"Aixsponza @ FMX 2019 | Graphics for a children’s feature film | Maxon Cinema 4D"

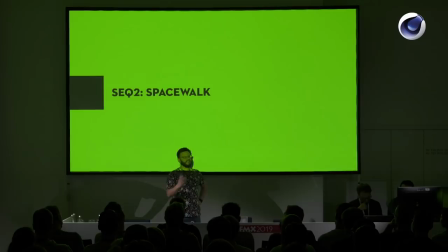(40:32)
And when they brought the guys back in,
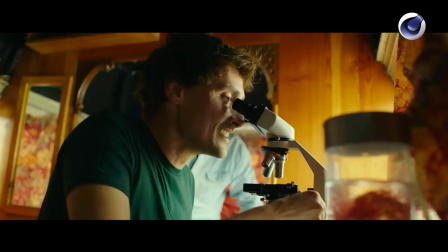(40:35)
I don't know the exact number, but I think 7% or 8% of them were still alive, So they are tough.
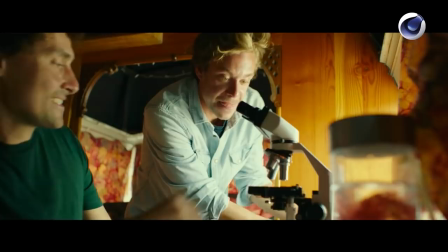(40:43) And they were in the film. Come, come on.
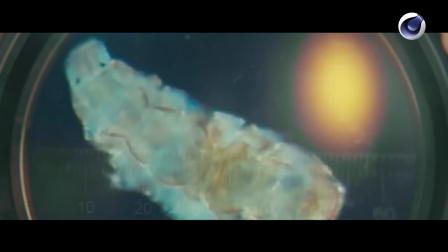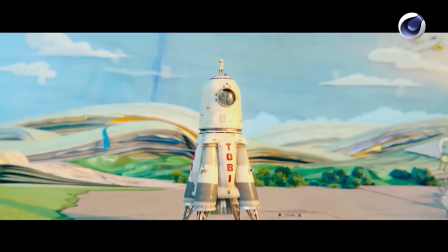(40:53) A bear in the world. That was really.
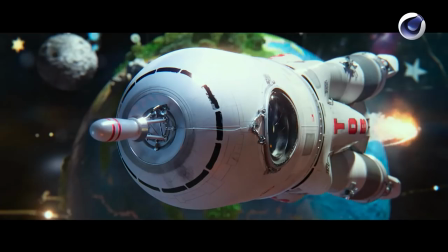(41:01) The Winzlinge were part of a research mission.
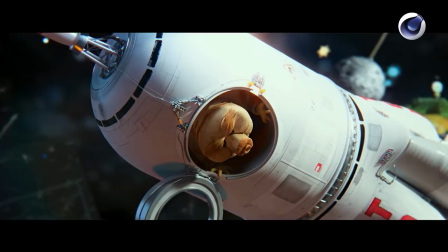(41:05) The astronauts discovered that the eight-footed bears are absolute super-helden.
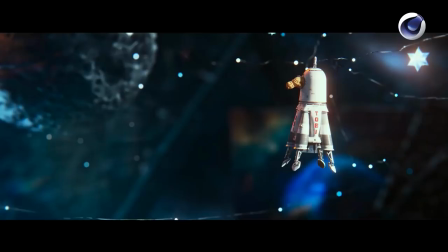(41:11) They even live in the world without space. That can't be a human, no other animal.
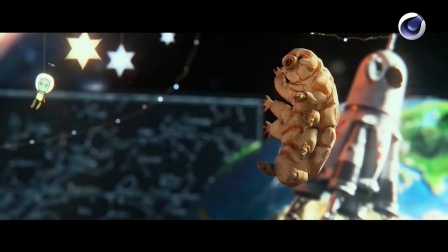(41:19) Since then the birds are the greatest survival artists in the world.
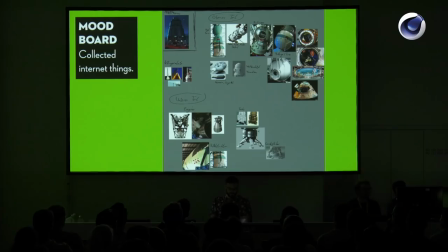(41:26) But what does that have to do with the heart of the earth? Do birds survive even in the Vulcan?
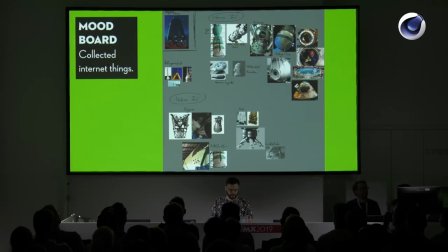(41:34)
So, going through that a bit quicker. Development of the rocket. This is how we start a lot of our creative development.
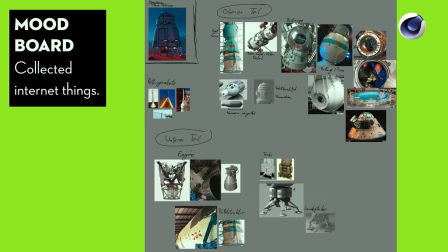(41:43)
We go on Google Image Search, we go on Behance and we go on Pinterest and just rip a lot of images off the internet, put it onto a slide like this and put small annotations next to it what I want to show with these images. Like that's a reference for the kind of bumpy thingies that they have on their rockets.
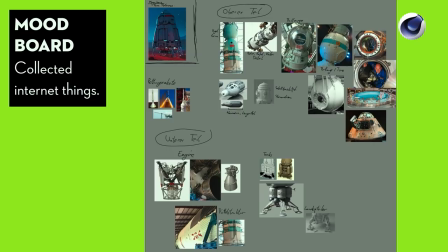(42:03)
That's reference or images that I thought would look nice for landing gear and for capsule design and stuff.
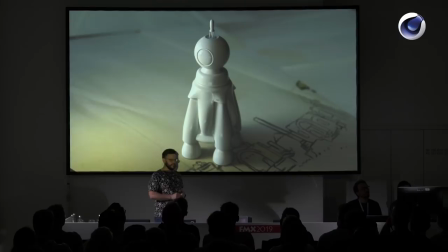(42:11)
And it's giving you a good overview of general style and then you start your model. And this was the first model of the rocket. that I built.
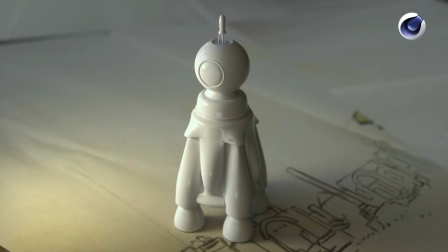(42:18)
I thought it would be a good idea to, as we're having squids on the planet, make a rocket that is sort of a small squid-like character with that big head and a big eye and a few tentacles. But feedback was, no, that is not a good idea. Please get rid of that head thing.
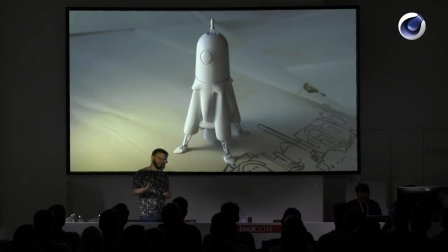(42:36)
So I got rid of the head thing. And this was, like that's images I sent out to the client to get feedback and to get approval.
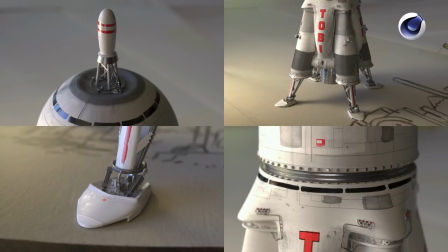(42:45)
So that was the basic shape of the rocket that was approved, adding detail,
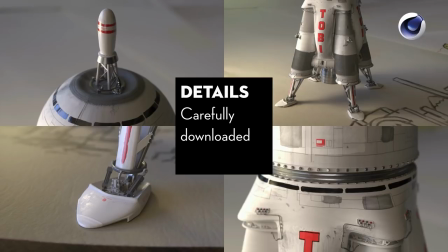(42:52)
emergency rockets on top, a lot of technical details just slapped on,
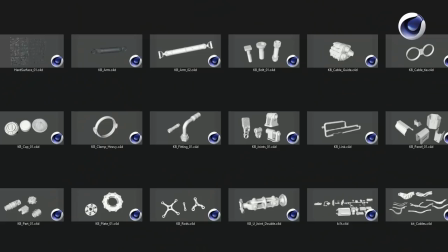(42:57)
and all the details have been carefully downloaded again from the Internet. Because if you go on the Internet, there's a shitload of ready-made technical grievel kind of bits, and you don't have to model that yourself.
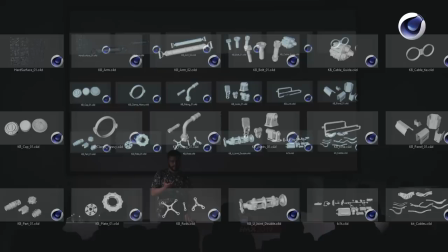(43:10)
Go on the internet, download things. That's not a cheating trick or tip I'm giving you.
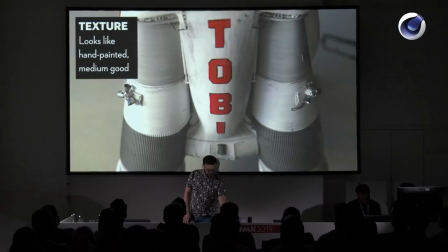(43:16)
It's not cheating using these, it's professional production workflow. Don't model things that are available. And if you put them on, there's a lot of technical detail and the texturing of the rocket and all of our assets that was supposed to look like, again, very natural, like someone has painted it at home,
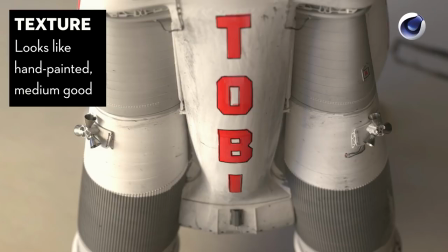(43:36)
not in a professional way, but in a sort of like, I'm okay, I'll just paint this because it's my hobby.
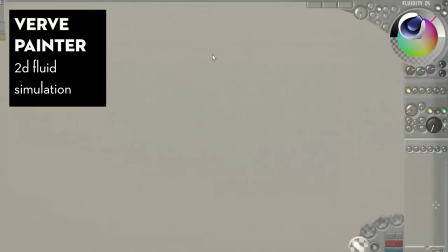(43:43)
And you can see the brush strokes and it's not very perfect. And a small little bit of program that I want to show you is worth painting. I've shown this video in a lot of presentations that I've done before. But I really, really like that program.
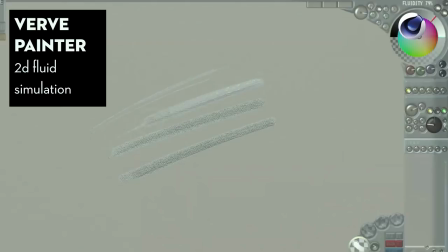(43:57)
It's free, you can just download it. It's a painting program, a 2D painting program. And it's got that one option, it's called fluidity. And if you up fluidity, what it does is making a 2D fluid simulation.
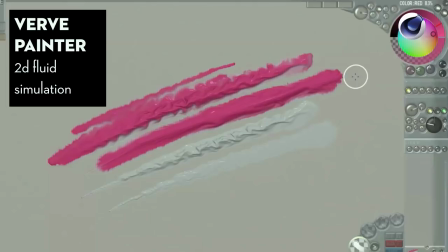(44:10)
So the brush strokes act like they are actually wet paint and the color is interacting with each other.
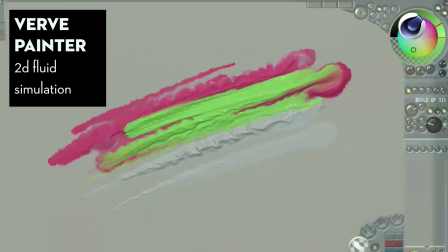(44:17)
It's smearing and it's just simulating a fluid.
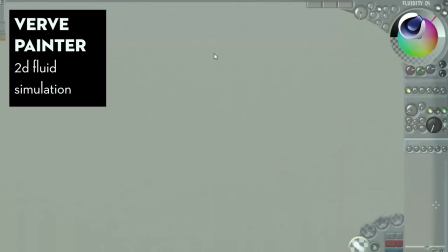(44:20)
And this is a very, very nice little piece of program to do these kind of things like brush strokes that have a very, very natural and sort of raw appearance. Wurf Painter can be downloaded from the internet.
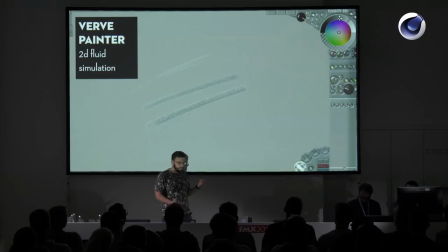(44:34)
The interface is completely bonkers. I don't know. Interface design that stopped in 1982, but it's a good...